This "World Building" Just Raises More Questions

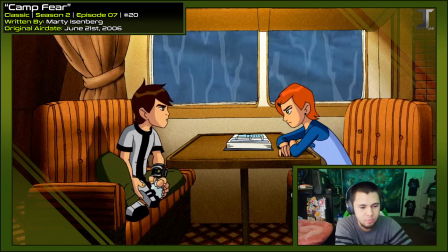1730s
I swear, every time we see this shot, it looks different.
Who plans our birthday party 6 months in advance?
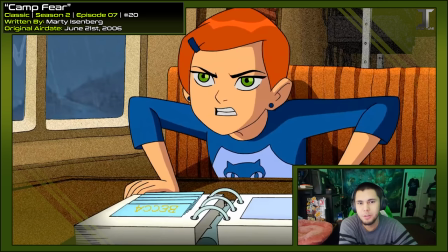1736s
The first clue that Ben and Gwen's birthday is December 27th.
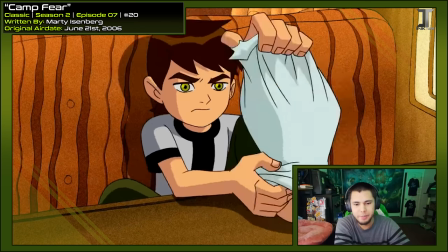1739s
You know, for the longest time, I don't think I owned a pair of socks that didn't have a hole in them. And if you don't stop arguing, neither of you will make it to 11.
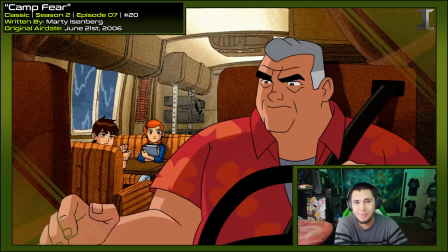1746s
Y'all think he's joking, but remember what he did to Phil?
Here, Ben, try this on your foot.
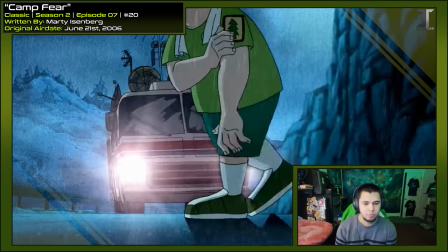1751s
He's just got that in his cup holder.
They're coming! Fly to the rescue!
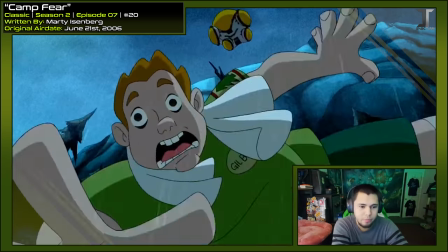1760s
Our first wrong transformation in quite a while. That was pretty good.
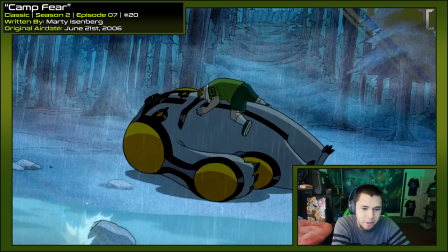1767s
See, look how small this kid is compared to Cannonbolt. This is the size he should be.
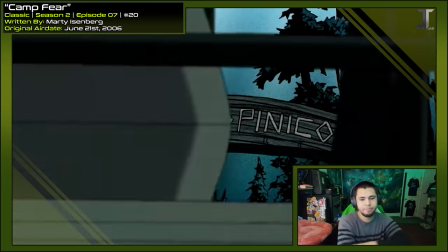1771s Ugh, that is one scary looking- Don't touch it.
This episode has a lot of gradients everywhere.
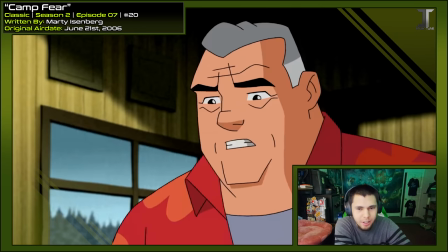1779s Food's still warm.
Looks like I always thought the spaghetti in this episode looked so good.
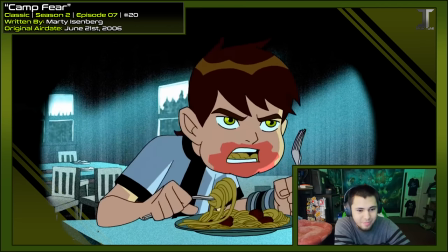1786s
Damn right.
What? I'm hungry. You two can share. Will you let it go?
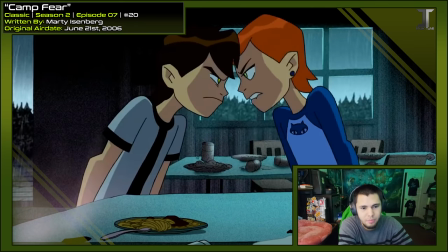1790s Only if you do first. Never.
Yeah, they're both at fault in this episode. Usually one is kinda right, but here they're just nonstop ragging on each other.
Will the never plus one?
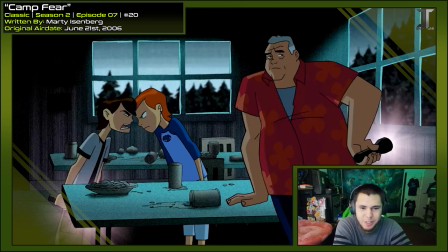1801s
Look at Grandpa. Grandpa's thinking about that null void projector right now. You can see the split between the two layers a little bit right here.
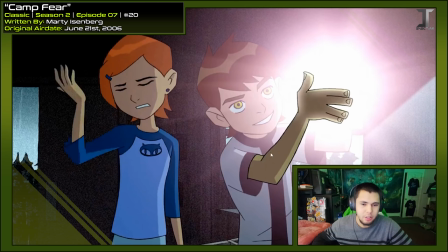1808s
I mean, this probably would have taken too much time to really polish, but it's a cool little animation thing to see.
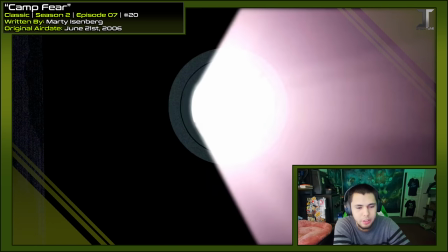1812s
In fact, the light animation overall is really good in this episode. There's tons of shots like this.
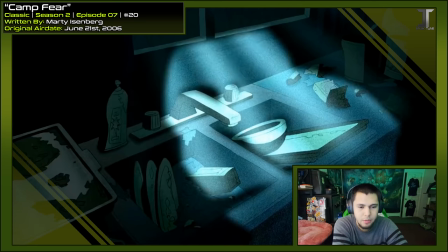1817s
See how the circle morphs to the shape of everything around it? It's not just a flat circle on top of it passing over.
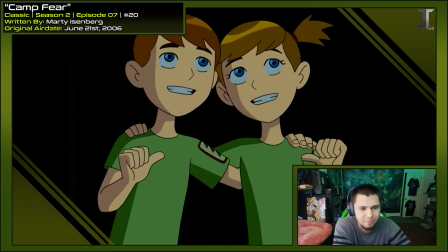1824s
That's how my cat looks at night.
We're twins! Sorry, but I've only got two clean ones.
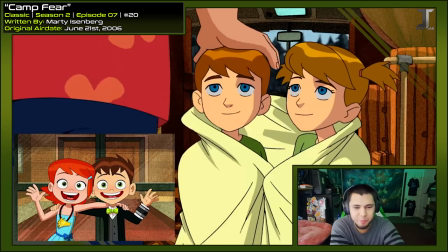1830s That's okay. We'll share.
Aw, that's so sweet. It's like reboot Ben and Gwen versus classic series Ben and Gwen.
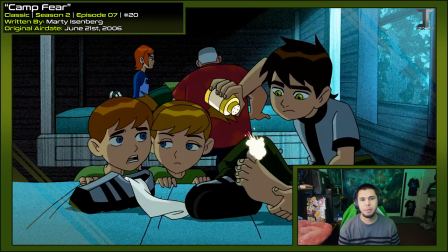1837s
I'm loving these blues used to really set the midnight tone. Ben 10 backgrounds usually have a lot of reds and browns, so I like when they switch it up a bit.
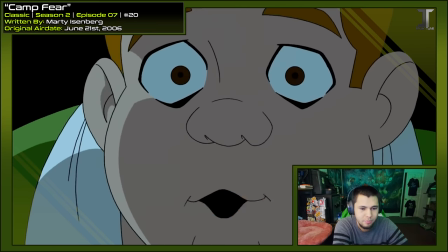1846s Don't go out there! They'll find you!
You know this kid is voiced by the same actress who plays Rojo?
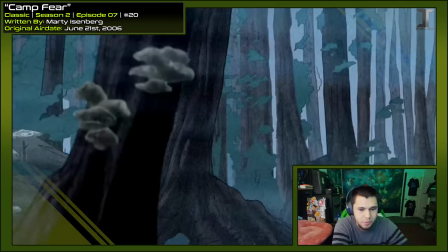1851s Wow, there's fungus everywhere.
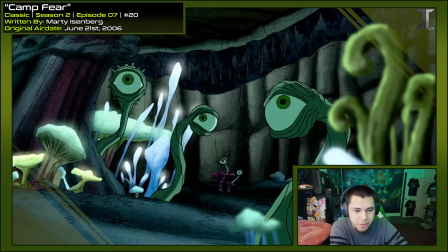1856s
Now that's a really cool change. Now there's all sorts of colors going on. There's some luminescent plants to give it some special lighting.
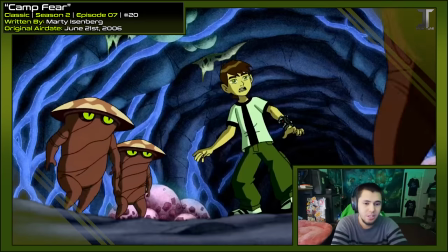1864s
Ah, Max is always getting kidnapped. This is kind of freaky. I loved the split mouth design for them.
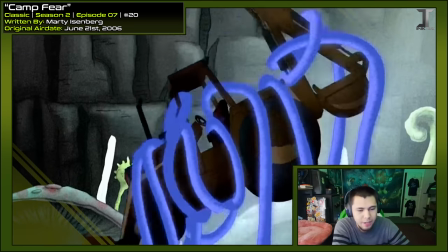1871s
These are very cool creatures. Man, if this wasn't so terrifying, this would be such a beautiful place.
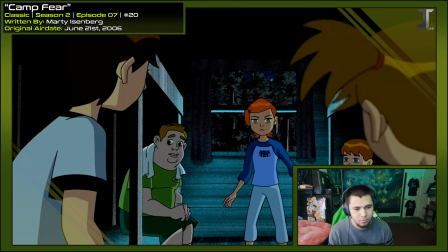1878s It must be a dormant species that came alive when the camp dug in this new area.
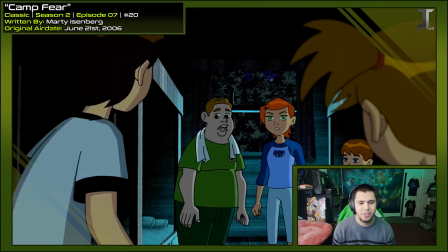1882s
What an oddly specific guess. So I guess it's not alien then, unless they're just ancient aliens.
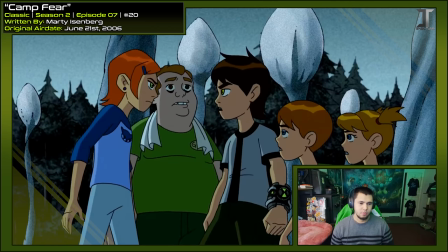1888s Those are puffballs containing billions of mushroom spores.
This kid really knows his fungus.
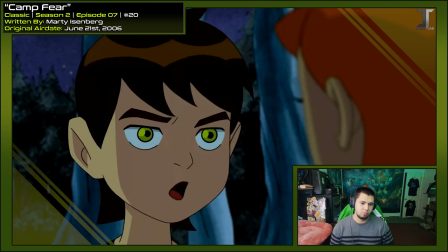1893s
I guess it's a good thing he's here.
He's my grandpa too. We might share a bunch of stuff, Gwen, but we don't share this.
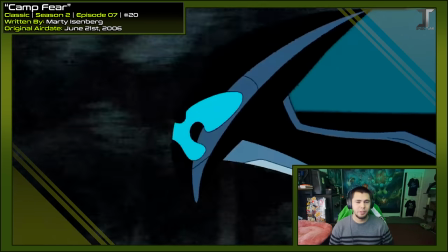1899s Be careful.
That's a nice moment between them. It definitely feels more personal after seeing them argue through this whole episode.
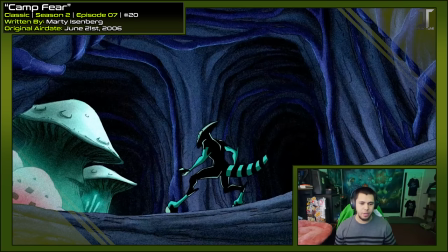1909s No!
Can't wait for them to magically survive this. Remember, folks, you can't write a cave scene without making the main character choose between two different ways to go.
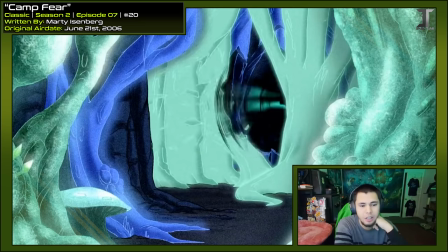1920s
I guess that's all it takes. I love seeing Accelerate's claws used like this.
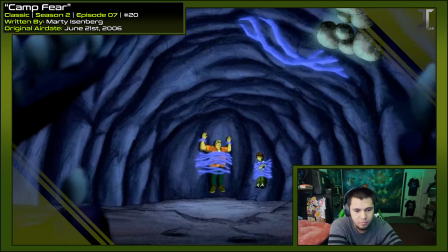1928s Does it really matter? Now zip it! Can you reach your watch?
See, this looks like it's reacting to the plant somehow.
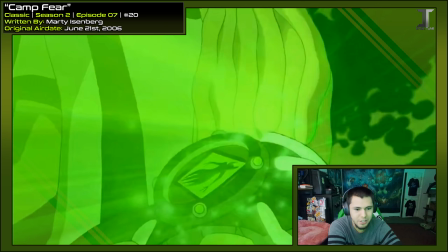1936s
But the classic series was never actually fond of telling you how Ben gets new aliens. I like how you do see his symbol on the Omnitrix.
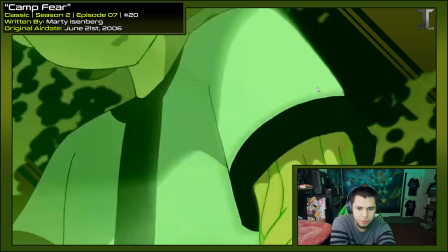1943s
I think this is the only one they do that with. And we get some green effects going up the arms instead of the typical red.
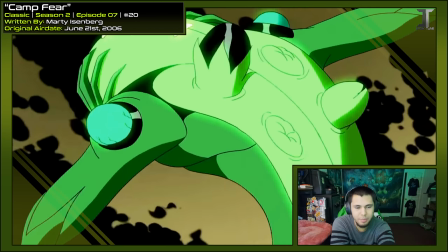1948s
Oh, I never noticed, but you see veins right here. The seeds coming out in a random fashion looks very visually appealing.
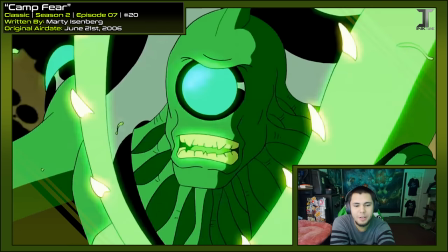1955s
There's so much detail put into this scene. I don't remember if they promoted this episode with you knowing he would be here,
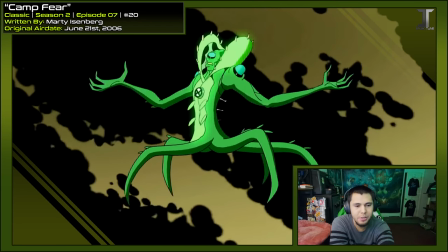1961s
but if you didn't know anything about this episode, Ben getting Wildvine just comes out of nowhere.
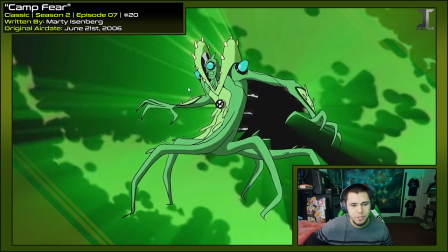1966s
I do wish his final pose had as much polish as the other ones, though. It seemed like everything was good up until this final frame here. The ends of his tendrils are pretty uneven and too thin, and there's a lot of overlap with his lines.
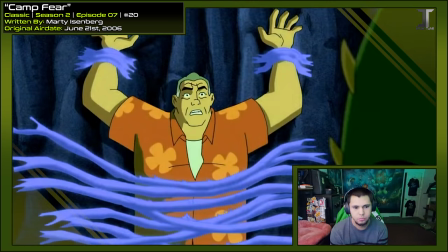1978s The heck is that? Beat me.